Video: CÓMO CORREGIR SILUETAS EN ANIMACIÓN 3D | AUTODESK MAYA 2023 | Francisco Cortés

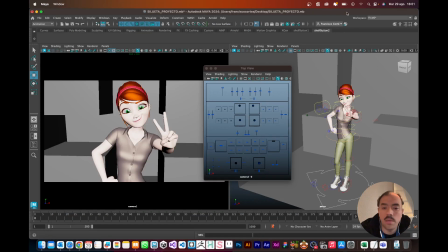(0:00)
Hola chicos, ¿cómo están? Espero que súper bien. Acá les estoy aprovechando de hacer el video recordatorio de cómo podemos corregir siluetas mientras animamos en 3D.
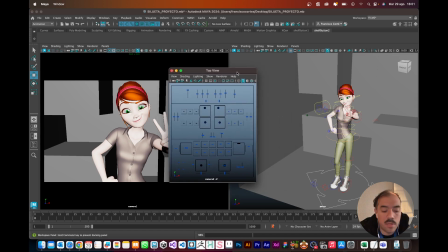(0:16)
Aquí les hice un ejemplo bastante básico, pero creo que se puede llegar a entender.
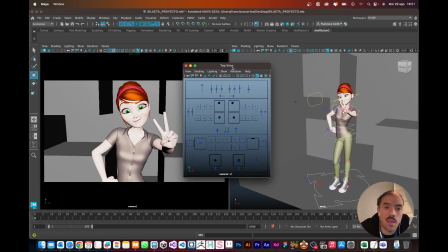(0:22)
Y pasa mucho que cuando estamos animando en 3D Hay ciertas poses, hay ciertas cosas que, claro, a lo mejor de forma natural, como un keyframe o pose como clásica, no deberíamos tener problemas. Pero también hay cierto momento de que las poses cuesta visualizarlas por, obviamente, su silueta.
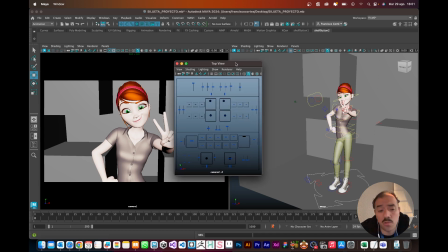(0:42)
Entonces, ¿cómo podríamos corregir eso? O ir corrigiendo eso. En este caso tengo solamente una pose, pero ustedes pueden hacer lo mismo. Van keyframe por keyframe y replican lo que yo les voy a mostrar ahora.
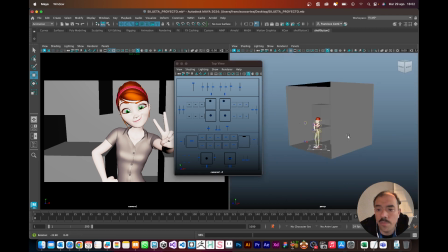(0:53)
Bueno, primero que todo, su fondo, ustedes perfectamente lo podrían seleccionar,
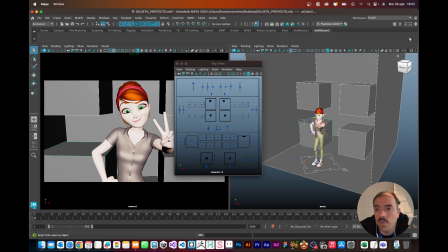(1:00)
ya, aquí yo hice algo muy, muy básico, y seleccionan su fondo y lo pueden dejar en una capa de display, ¿vale?
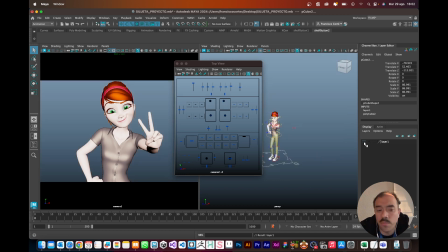(1:08)
Crean una capa de display y lo ocultan, ¿ya? Oculpan su fondo. Después, en Windows, es Alt-B y en Mac lo tengo como Option-B, ¿ya?
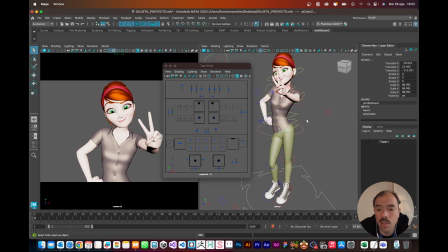(1:25)
Si se dan cuenta, si yo aprieto Alt-B o Option-B, cada vez que lo aprieto, el fondo de malla cambia de color, ¿ya? Entonces tenemos un azulito, pasamos a uno negro, a uno plomo, a un plomo más claro y volvemos al azul.
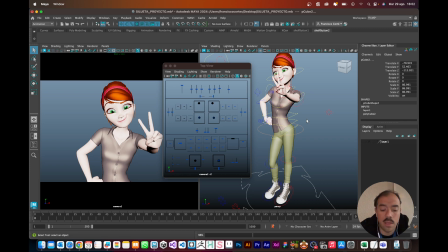(1:41)
Entonces el que yo les recomiendo, tal como lo vimos en clase, pongamos el más clarito, el más cercano al blanco, que es este.
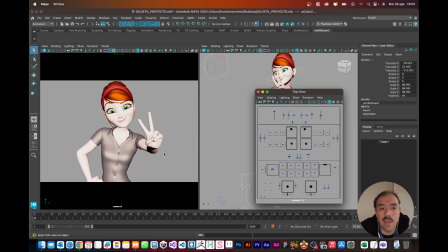(1:49)
Entonces una vez que tengamos ese blanquito en la cámara de tu encuadre, el del plano de tu película, tú puedes acá apretar el número 7 en tu teclado y te vas a dar cuenta que se va a poner todo negro. Si tú apretas el 5, se ven las superficies. Si tú apretas el 6, se ven las texturas.
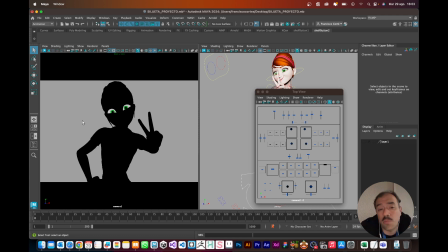(2:09)
Entonces, si apretas 7, te vas a dar cuenta que tu personaje se va a poner negro porque básicamente estás activando la luz. Y como no hay luces todavía, obviamente se coloca negro.
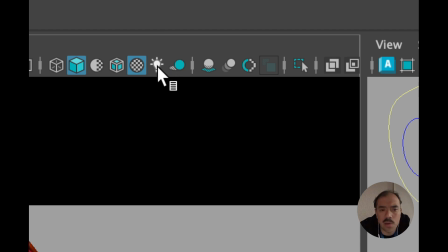(2:21)
También existe este botoncito de acá, que es esa ampolleta, que se llama Use All Light,
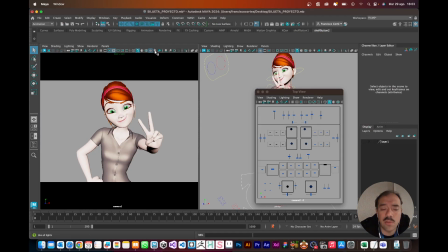(2:28)
que también si ustedes lo apretan, lo seleccionan, también se pone negrito,
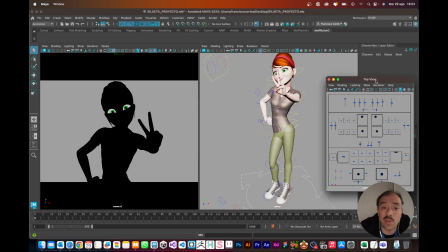(2:33)
entonces como pueden ver como ahora tengo mi personaje completamente negro y con un fondo blanco yo ahora podría tomar la pose que yo quisiera mejorar y a lo mejor empezar a marcar mayor la silueta por ejemplo acá a lo mejor la manito la podría levantar más para marcar mejor los dedos,
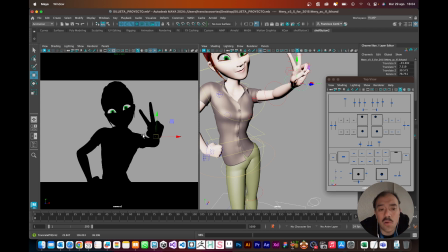(2:52)
marcar ahí el antebrazo, el codo y el hombro A lo mejor, no sé, a lo mejor esta manito de acá abajo corta un poquito la silueta, a lo mejor podríamos subirla un poquito más. Y como pueden ver, ahí tengo algo mucho más llamativo y mucho más claro de interpretar.
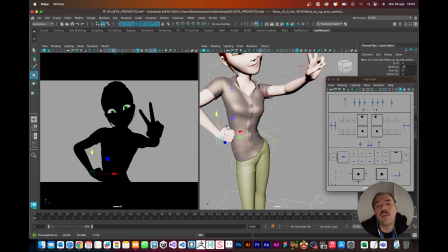(3:08)
¿Ven? Mira qué lindo. Entonces con eso podemos arreglar siluetas. Recuerden que si quieren volver a que esté todo en la normalidad,
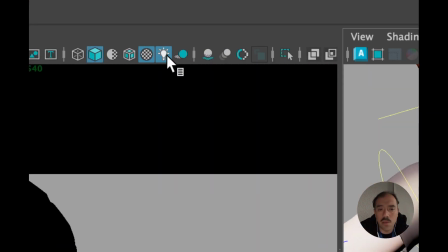(3:17)
sacan la ampolletita acá arriba que se llama Use Light. acuérdense también pueden apretar el número 5
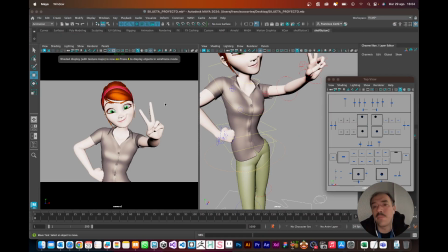(3:24)
para ver las superficies 6 si es que tienen texturas y después nuevamente
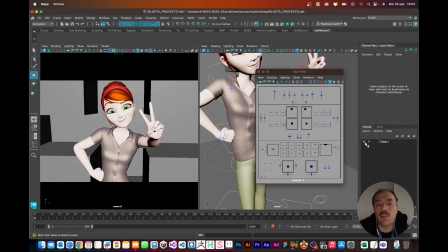(3:30)
vuelven a activar su fondo y todo está corregido así que como pueden ver es bastante fácil y bastante cómodo así que eso espero que les haya gustado y si no me avisan y si les sirvió también me avisan así que un abrazo y que estén muy bien chao chao